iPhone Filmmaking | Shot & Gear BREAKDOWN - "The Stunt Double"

Hey guys, Blake Calhoun, and today I'm going to look at this new short film, or it's a couple months old, but it's new to a lot of us, and that is a vertical cinema short film directed by Damien Chazelle,
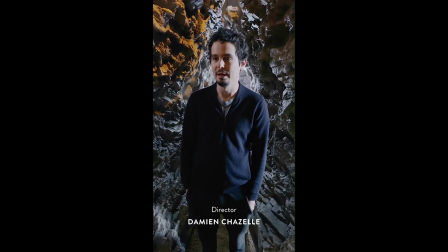0:27 an Academy Award-winning director, and I'm going to look at it from multiple points of view.
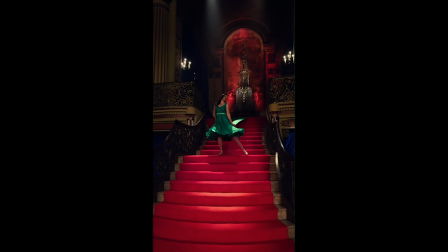0:32 I will look at it initially from the idea of shooting things vertically, which I personally do not think is the future of filmmaking,
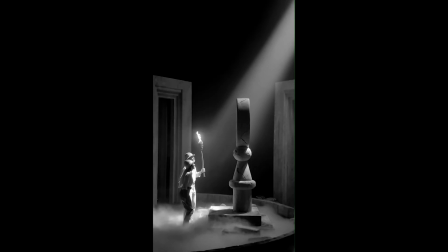0:39 not even close, but it is a cool experiment and I really like what he did here. But then I'm also going to look at things like the gear they use, the crew,
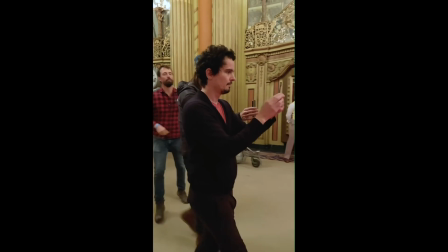0:48 point out some stuff that if you've seen the movie or the behind the scenes, you may not have noticed. And I'll point out some stuff that they use that you could incorporate into your own projects. And yes, I know this is a Hollywood level production. You and me, we don't have access to half this stuff. But ultimately they did shoot this on an iPhone, and that's the important part. So yes, they had a lot of money.
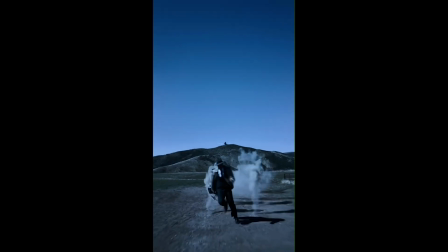1:11 It was paid for by Apple. They had an Academy Award-winning director. However, they did shoot on an iPhone, and that means that you, me, and everyone watching this could do something similar.
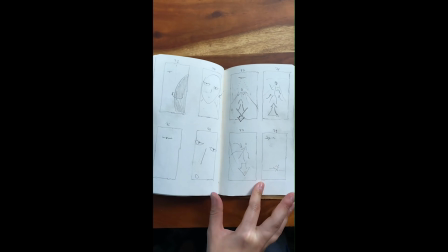1:22 Not exact, and that's not the point. The point is to inspire you to get out and make a film.
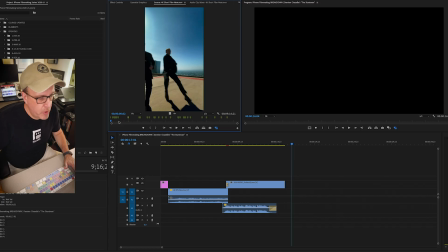1:30 All right, so I'm in Premiere Pro, and I went in and I put a bunch of markers on the actual film to look at some stuff, and then I'll go through the behind the scenes.
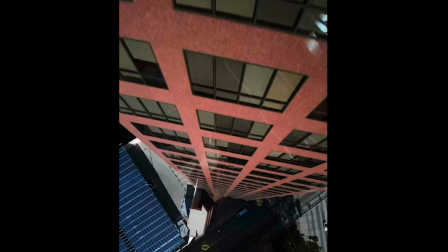1:38 One really cool thing that he did in this,
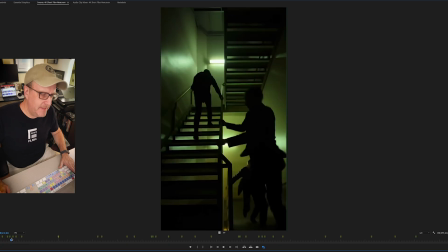1:41 and I'm not going to go in and talk necessarily about the different scenes per se, I'm just looking more at the framing.
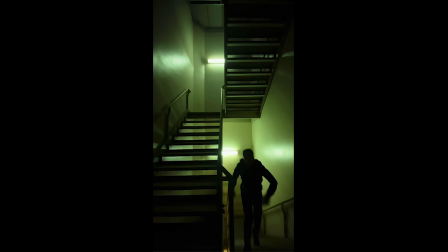1:48 And framing vertically, you can see like right here, he used a lot of stairwells.
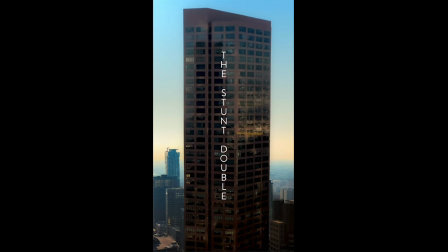1:54 He used a lot of exterior of buildings.
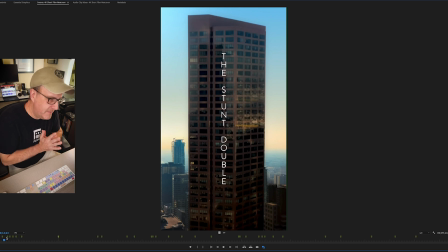1:57 Anything upright, I mean, that's probably pretty straightforward stuff to think about, but it is a good way to use vertical framing.
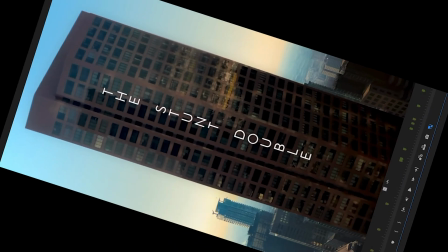2:06 Imagine if it was flipped on its side, you would do the same thing with anamorphic or widescreen.
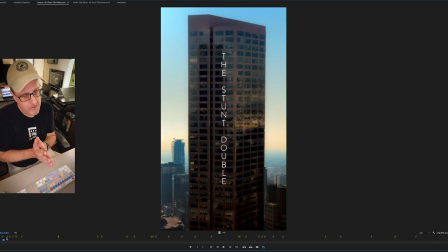2:12 You wouldn't shoot a building like that necessarily, but that's the same idea.
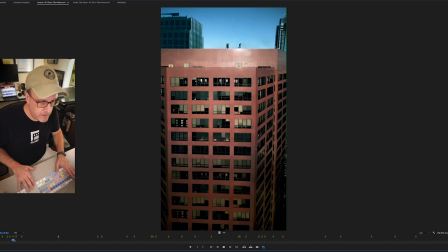2:18 This is a unique shot here as these guys are running across the building.
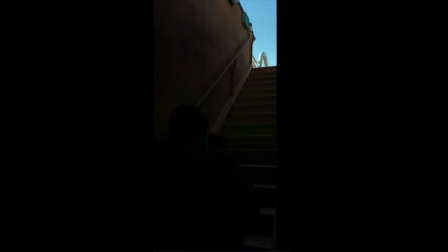2:22 And I don't know if this could be a composite, meaning a visual effect, I'm not sure.
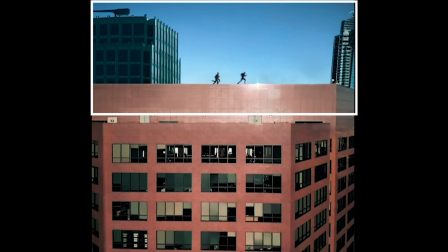2:27 But right here you can see that you've got the building framed up vertically, but then at the top,
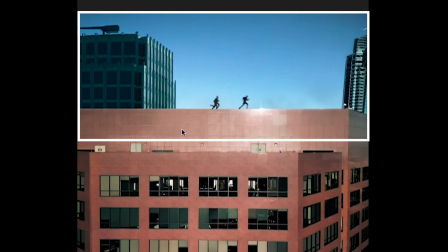2:34 right here, it's like the top of this frame is actually a 16:9 or a 2:3:5:1 widescreen aspect ratio. And that's pretty unique to mix the two within the one shot. And he does that a couple times in the short film.
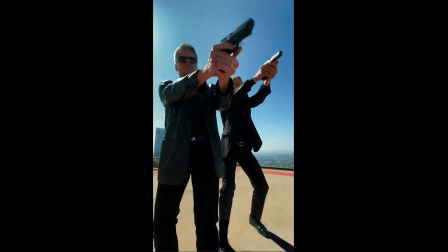2:46 I really like that. And then of course here, the shot, full body shot, low angle, kind of looks like the Matrix to me, but the vertical framing works well here. And then when he jumps off the building, the same thing. All these shots falling down of these long, elongated shots work well.
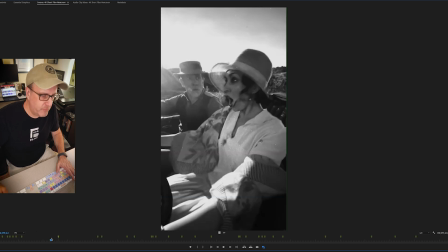3:03 And again, looking at the crew, looking up the building, this stuff works great. These shots don't work as well here.
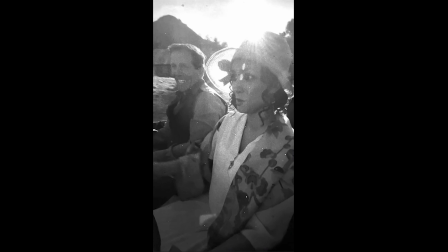3:09 When you're framing up two people side by side, I don't think the vertical framing really holds up as well.
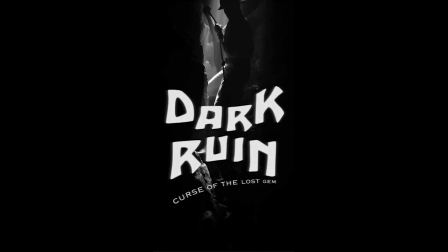3:15 It works much better on either single shots or shots like this where they're coming down something or going up something.
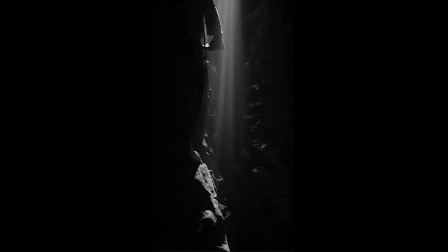3:22 And this was part of the thing they did really well with the production design on this.
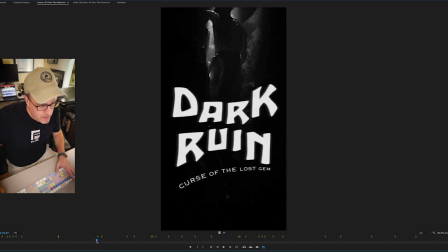3:27 And that is, again, having people come down into a frame or go up into a frame and having shafts of light.
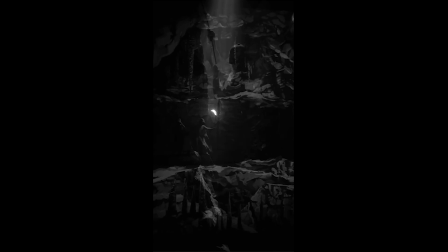3:36 Now right here is another example of where he did a frame and a frame, where they're walking through this tunnel.
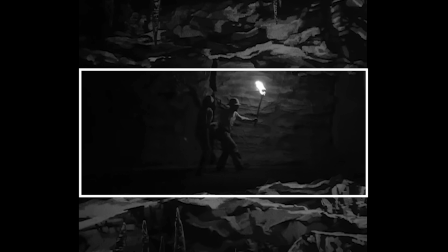3:44 You can see right in the middle here, there is a 16:9 frame, or again, more like an anamorphic frame within that.
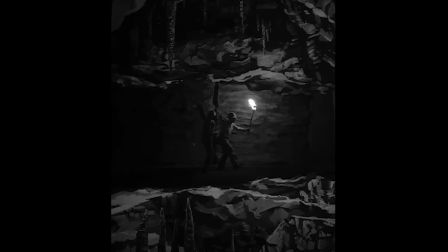3:52 And this is a visual effects shot, and I'll show that in just a second. But I really like how he did a wide frame within the vertical frame.
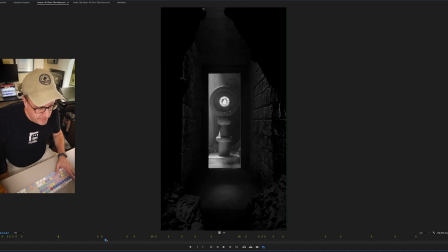3:59 Pretty unique. He also did a lot of frames within a frame, doorways, like right here.
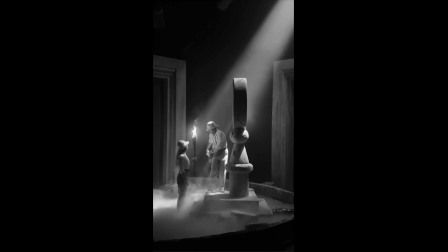4:06 You got a frame, and then you got a doorway, which is a frame within a frame. I really like that. Now this shot is probably the best shot in the entire movie, and I love this shot. A throwback to the famous John Ford movie, The Searchers with John Wayne.
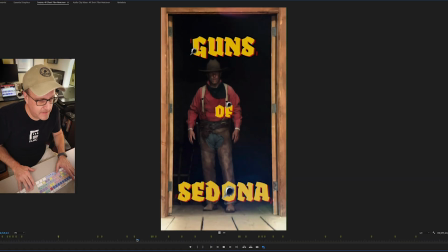4:20 This is such a cool shot.